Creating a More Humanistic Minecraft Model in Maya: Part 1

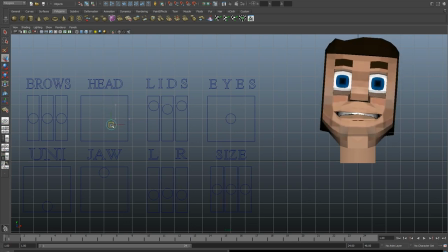968s
Okay, that's a little bit too jerky. Wah-ha-ha-ha-ha-ha-ha. Okay, I'm having problems doing that while talking, so we will not do that. The lower mouth obviously will animate independently, and we have a tongue in there.
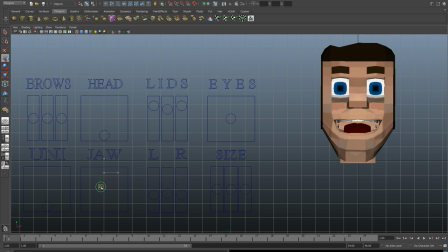981s
Ah! And you can do some things that you couldn't do before with a traditional Minecraft model, like, I don't know, make a... Oh. And I've been invited to play Dota 2. Well, I'm ignoring you right now. So, but, yeah, we can make Steve, you know, chew cud, I guess, if we want.
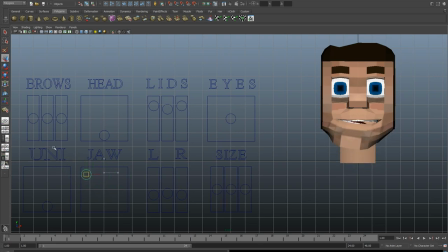1002s
Mmm, cud. So good. Mmm. Nom, nom, nom. Anyways. I've been working with this way too long. So, trust me, I was excited when I got the, like, cud chewing animation in there.
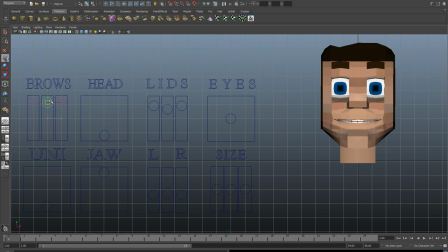1020s
And then, of course, we have the eyebrows. I do want to adjust in some emotion controls so that we can essentially cause the eyebrows to deform.
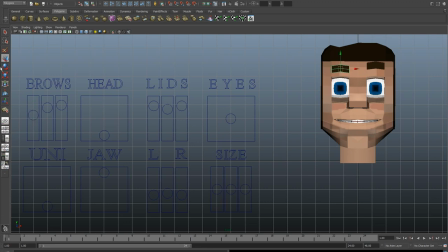1034s
Like more angled if we wanted to for angry or something like that. I don't know. That's not really even close. But basically angle the eyebrows more if we wanted to make him look more angry.
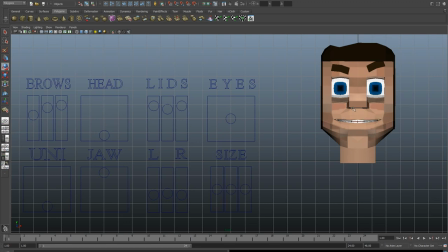1052s
And then same thing with like the corners of the mouth and then add some like wrinkles under the eyes and stuff like that. Just and around the mouth. Again, designed to translate emotion to the user. And then I also added it in this control,
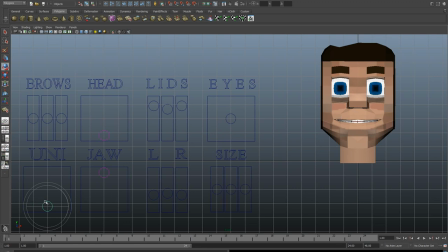1066s
which is essentially a unified controller for the mouth and the top of the head for most mouth motions. Let's move back to the control key or to the move mode. There we go. and you can see now this is more I guess what you'd see in talking
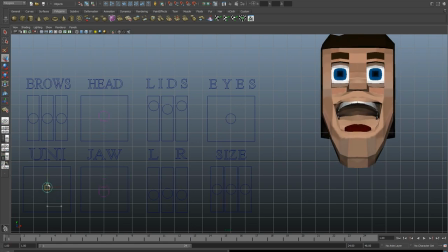1084s
uh it is not perfect right now I have not had time to adjust it and in fact you see if I uh go to extremes there's deformation on um basically the model isn't working properly when you go to
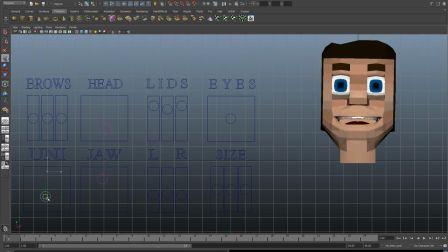1099s
that extreme uh so it's again something I've been working on but for most things it works pretty well and as you can see I've got built in uh the ability to tilt the head uh a little bit so if i want to do like you know more like of a i guess like
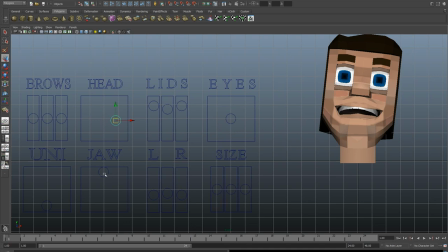1115s
a singing kind of motion that's what it makes me think of i can do that and you know something like yeah let's put it like right there and that's probably a little bit too open whatever i i i'm sure when it gets to the lip syncing i will spend way too much like
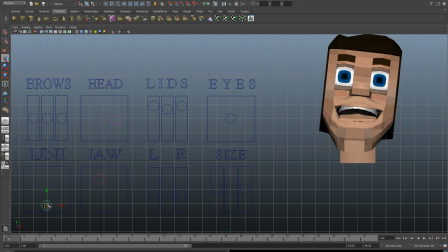1134s
focusing on it, but if we want to snap it back, we can use this tool. And you can see it works pretty well. Obviously, there needs to be a lot of adjustments to it, and obviously, I have a lot more controls to add into the whole thing.
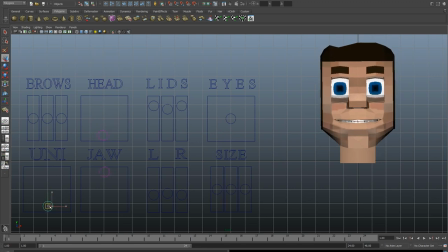1150s
But overall, I'm pretty happy with how it's coming along. So, yeah, basically, that's it. I mean, I didn't really, I'm not releasing this model right now and the main reason for that is because while it's not finished uh i think it's coming along rather
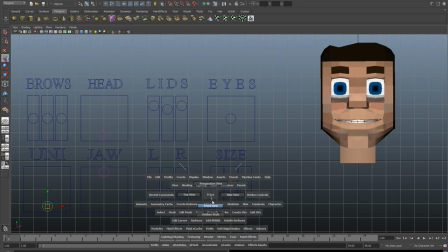1168s
nicely uh i'm probably going to keep it with the more kind
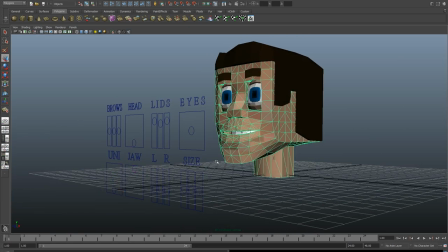1173s
of cubic look uh because i mean these are actual uh polygons
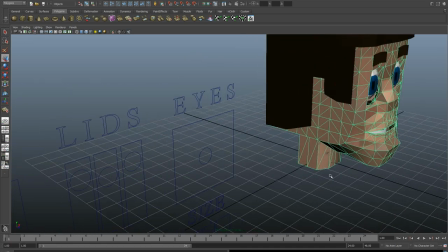1178s
everywhere uh they're split up i mean even with the uh
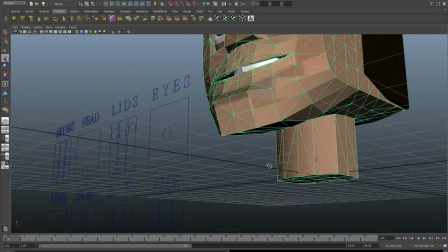1182s
rounding on the side uh you can see that it you know everything's more
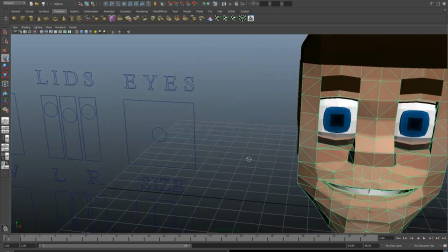1187s
angled and i like that because that does more or less stick
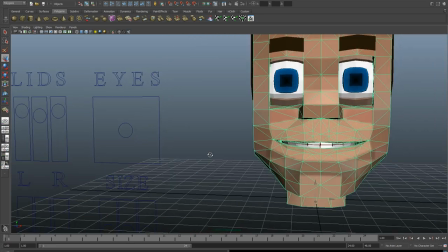1191s
with the kind of more Minecraft-esque feel.
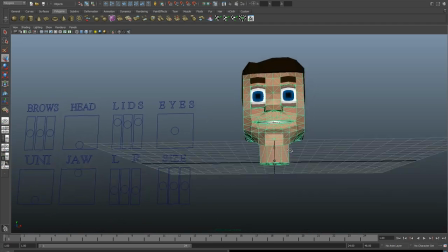1197s
Obviously, having rounded textures does kind of break with that somewhat, but I'm pretty happy with how it's coming out so far, and I think it'll be something where you'll see it, and hopefully you'll recognize it as kind of a Minecraft thing, but you won't...